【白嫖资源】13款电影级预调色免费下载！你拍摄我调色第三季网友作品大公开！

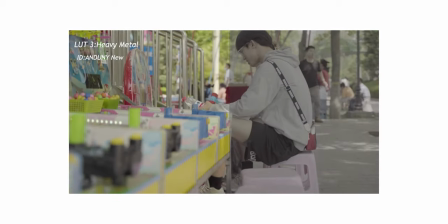可以看出来就是我在这个一级还原之后使用这个风格拉斯之后
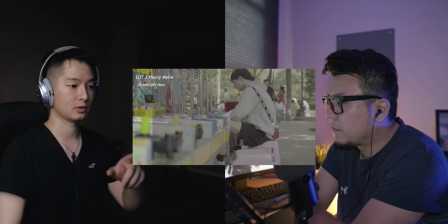它的这个阴影是偏紫色一点所以说大家可以看它的裤子的颜色会很明显发紫色对可能会明显的进行一个改变近的那个版本其实我有看过我觉得他调的比我要好所以说我们等一下可以看一下就是说镜调的那个版本这个素材那个版本OK那我们来看一下我的这个第一个画面是这个女孩和他男朋友
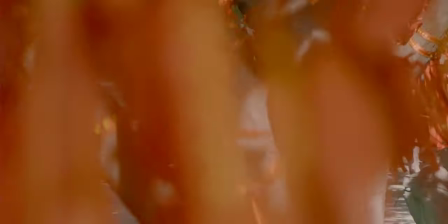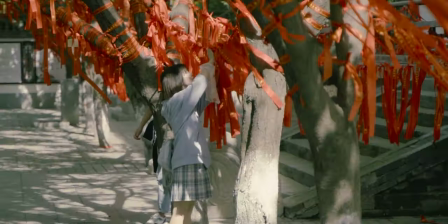然后我基本上感觉我是想往电影画面上去考虑的
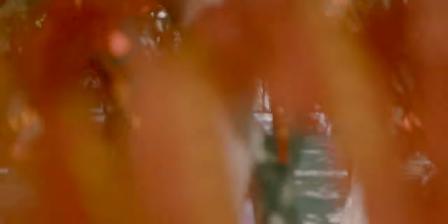所以的话我会朝着比如说很多国产电影目前上映的
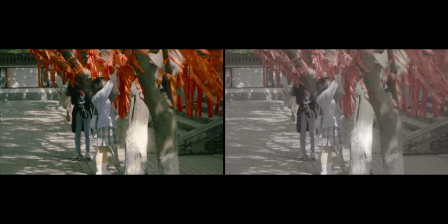比如说什么李浩李幻英或者是什么呀逢人哪些
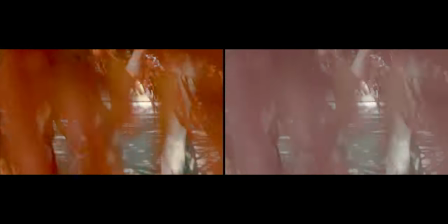就最近上的这些喜剧的这种类型就比较生活化的
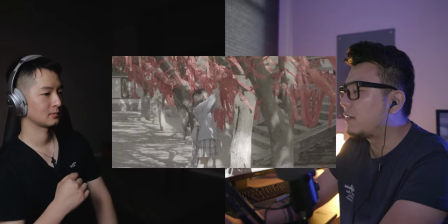他们在暗部的颜色上会稍微靠绿色一点
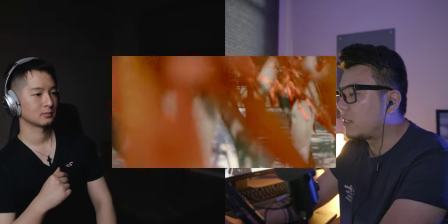那我就会像这样去考虑然后其他高光的部分会稍微压暗一点
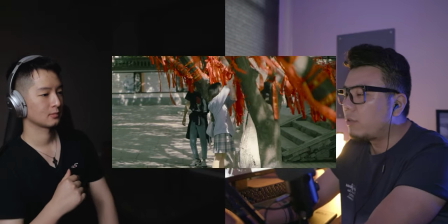然后给了一点点光运的效果看起来可能会有那么一点点电影的味道在里面然后下一个画面是我比较喜欢的一个就是你说男孩玩游戏的这个
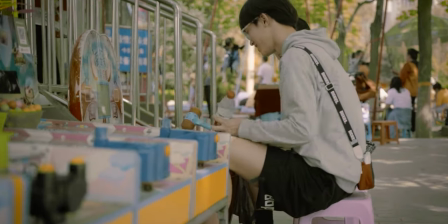这个我觉得调的比之前那个要好看一些看起来应该就是在看电影
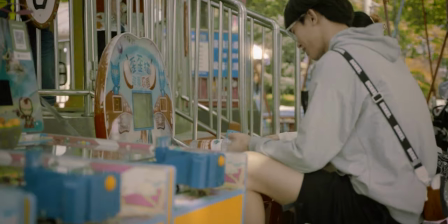这段拍的也蛮好的我觉得
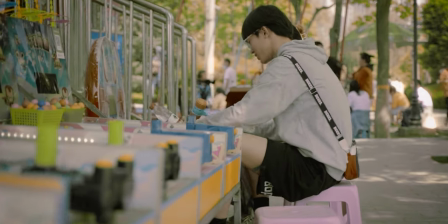把他整个画面其实变得加了一点光运之后
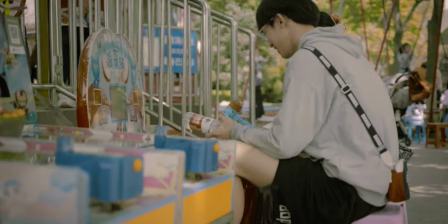会看起来更柔和一点就是你看到有些高光的位置会有一点点发散的效果
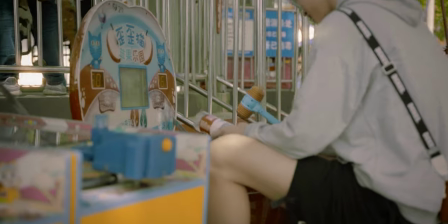而且你调这个颜色的话我觉得绿色跟黄色的话会比较
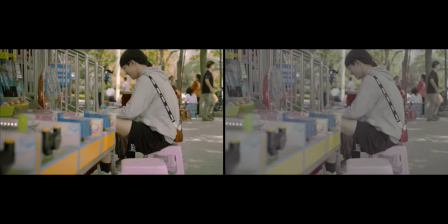比较pop up就比较跳然后红色的话可以看出来它会稍微淡一点
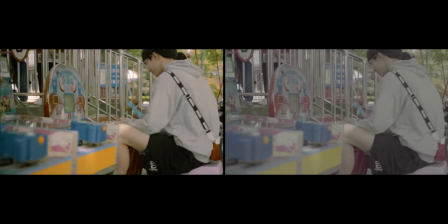尤其是农夫山泉矿泉水的颜色它会淡一点
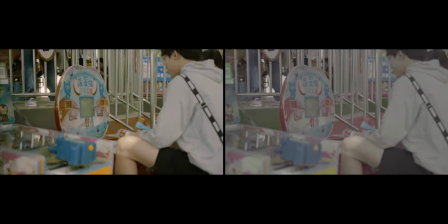但是其实这样颜色我觉得反而会造成一种冲突感我觉得是蛮有意思的然后这些LUT的话如果大家想使用的话是可以在屏幕下方我和Chris的这个视频下面详情里面可以下载的
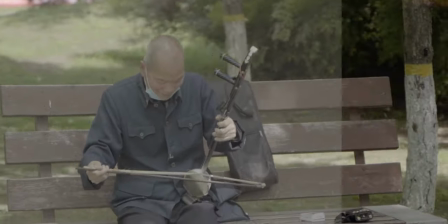然后这个老爷爷拉二胡的这个素材这个素材我就实在是没找到什么感觉
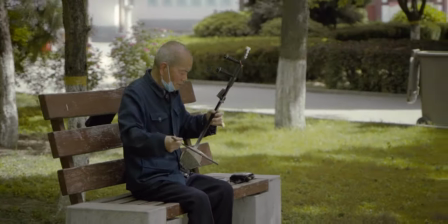不太好反正觉得
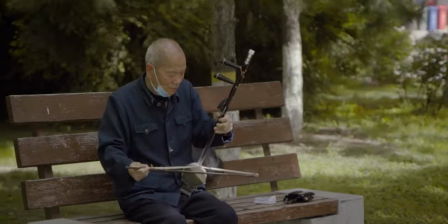反正没有什么感觉反正看起来你说往电影画面上去靠我觉得也不像
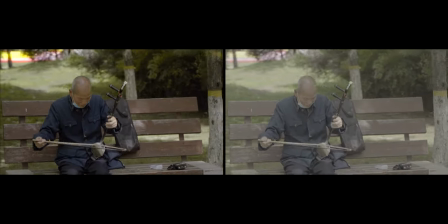但是我也只能做到这样了这个其实我觉得我当时在调这个素材的时候
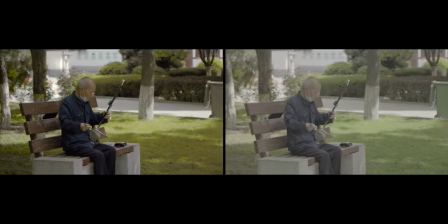我觉得就是说从log还原成REG709的时候我觉得颜色其实已经OK了那我觉得在做风格化的时候其实让我比较头疼就是说
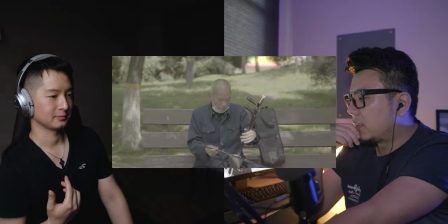你说你朝复古一点或者朝这个什么对吧这个清橙色料去调
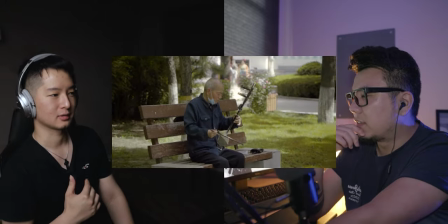其实都不太合适这个素材所以说后来我干脆就把阴影拉得很低
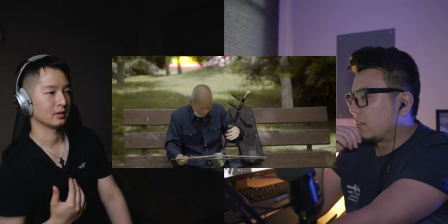就直接就是压暗整个画面然后就加深颜色做一个这种效果
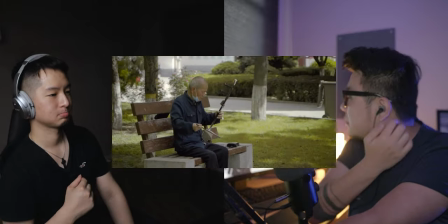不过我更我只能说和之前的那几个画面看一下
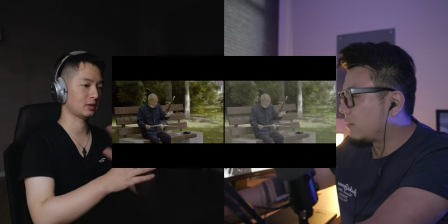能不能统一一点大概只能做到这样其实你的调色他拍的这三个素材你是做了一个相对来说就是比较色彩匹配的一个环境像我在做三个素材的时候我就觉得说老爷爷的和女生还有玩游戏的男生的我可能就没有办法把它们做成一个色彩匹配里面去我觉得这个关于这个网友的作品的话我还多一个画面
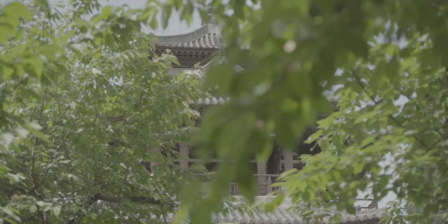是他拍的一个像寺庙一样的一个画面这个画面的话和前三个画面的话就不是一个风格了
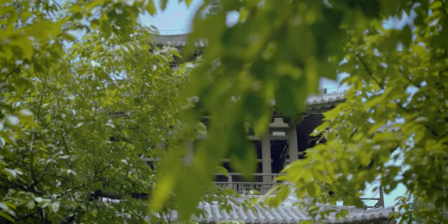因为这个画面给我的感觉想拍调出那种比较清新一点
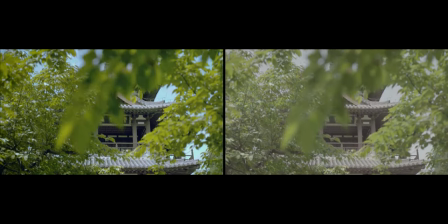然后可能蓝天的部分会保留的比较多一点你可以看一下